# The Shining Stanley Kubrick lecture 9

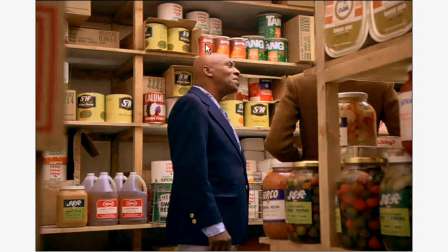(8:15)
He and about, you can type in Jim Jones, in the 70s, he was a cult leader who made all his cult members drink Kool-Aid that he had poisoned, and he killed, I don't know, 20, 30, 40, 50 of his followers, they all died in their beds with poison with Kool-Aid.
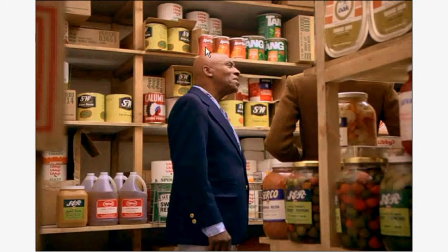(8:33)
So in the 70s, because of this story came out, the American public, and maybe other people in the world, but definitely the American public, started saying, don't drink the Kool-Aid, like don't believe the Kool-Aid is actually Kool-Aid. You know, don't believe it. Don't believe it. You know, don't drink the Kool-Aid.
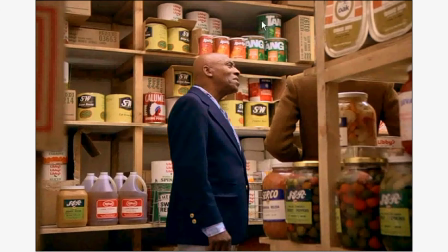(8:52)
Well, the Kool-Aid is right next to the Tang, the drink that the astronauts brought. Don't believe the astronauts took Tang to the moon. That is what this is.
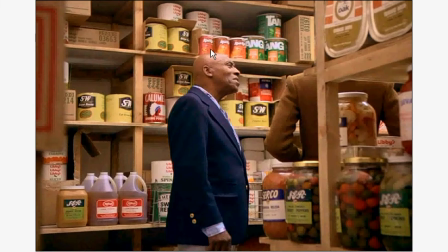(9:06)
And even more important here is this is the first time that you actually get to see The Shining. You get to see somebody shining, mainly Aloran, telling Danny
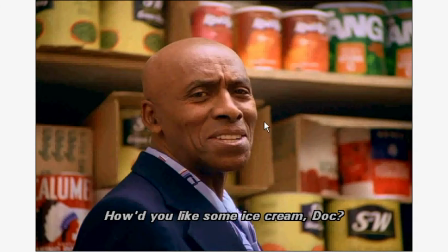(9:21)
how'd you like some ice cream in a really creepy while he's talking to Wendy his brain is transmitting to Danny this. That's why it's written in a bizarre italic font here is because he's talking to Wendy about one thing and he's mentally
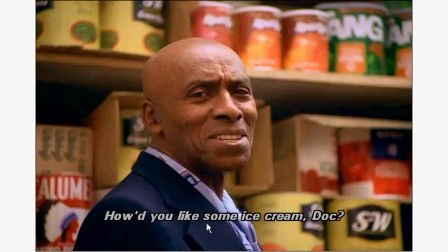(9:40)
telepathizing to Danny how'd you like some ice cream doc with the don't drink the Kool-Aid about the Tang, the moon landing. That is what this scene has to do with.
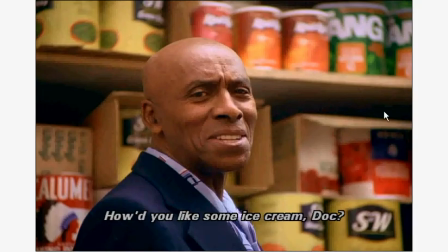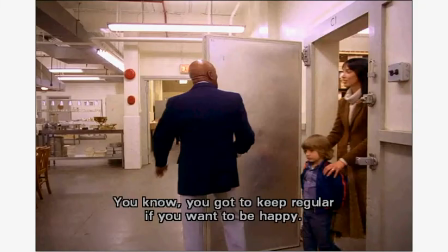(10:01)
There they are, you're sitting. This is an interesting scene.
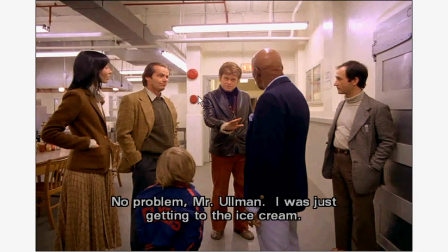(10:05)
This is where Kubrick, you know, by the way, I haven't pointed them out, but you'll have to see in the movie, there's a lot of these. You're going to see a lot of these. Whenever this happens, this is another signal Kubrick is saying something is going on here just to show you real quickly
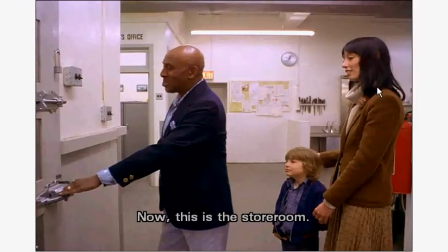(10:22)
just to show you that was another one I mean yeah you could say
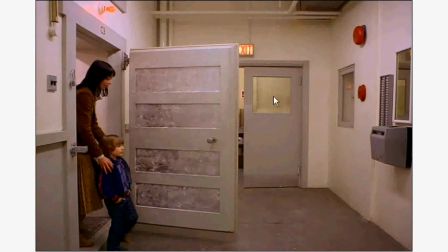(10:27)
that you know hey this but notice when they walk out of the the weird weird freezer door that this what do they walk out to these two things and we'll see this I'll try to point them out more often in the movie we'll see them every time something crazy happens almost like hey did you see that crazy thing that happened you see you don't you don't see them here you don't you
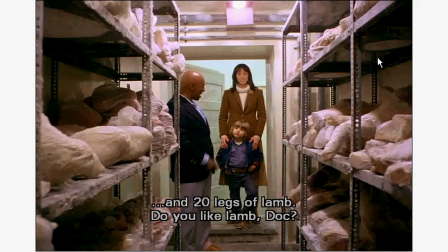(10:47)
don't see them anywhere here so you don't see them and you don't even see them when they go in but as soon as you walk out it's just like whoa there
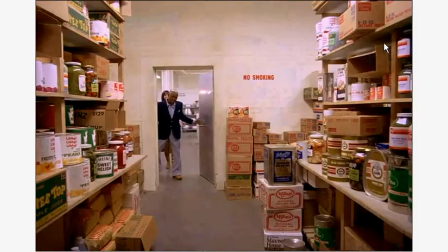(10:54)
they are you know and then here uh when kubrick uh shows them here he shows them at first right here here they
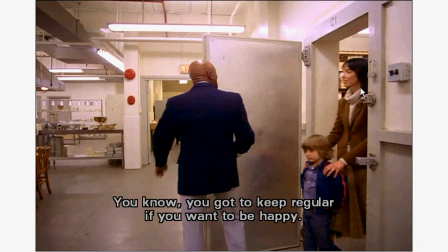(11:02)
are so he's setting up the scene something is about to happen here that's what kubrick is it's a signal it's a kubrick confirmation um and here it is and
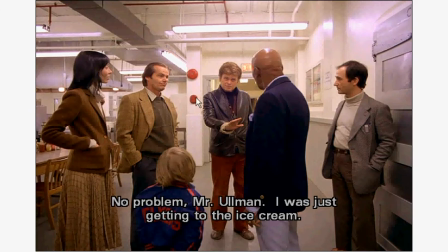(11:12)
he's got it interesting enough closest to the person who's about to do something that ironically i saw i mean i must have watched this movie 30 40 times and i never saw this and then i watched this is why you have to follow that godfather uh a line of keep your uh
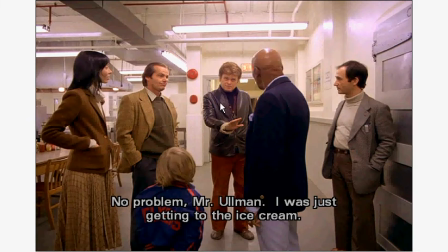(11:30)
friends close and your enemies closer i was actually watching a thing that was debunking that was saying no kubrick is making a a horror movie? What are these wackos talking about the moon and whatever, you know? So I was watching, I was watching an enemies video, but I'm, that's the type of person I am.
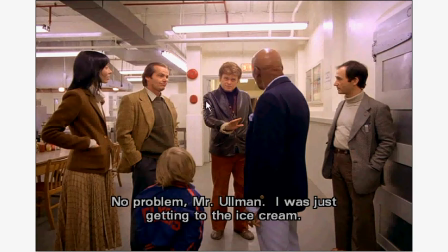(11:46)
If, if you gotta, if you leave all the comments that I'm wrong here, I'd love, because, because your comments that I'm wrong, one of two things are going to happen. Either I'm, I'm right and your, your, your thing is not, your, your argument is wrong, or you're right.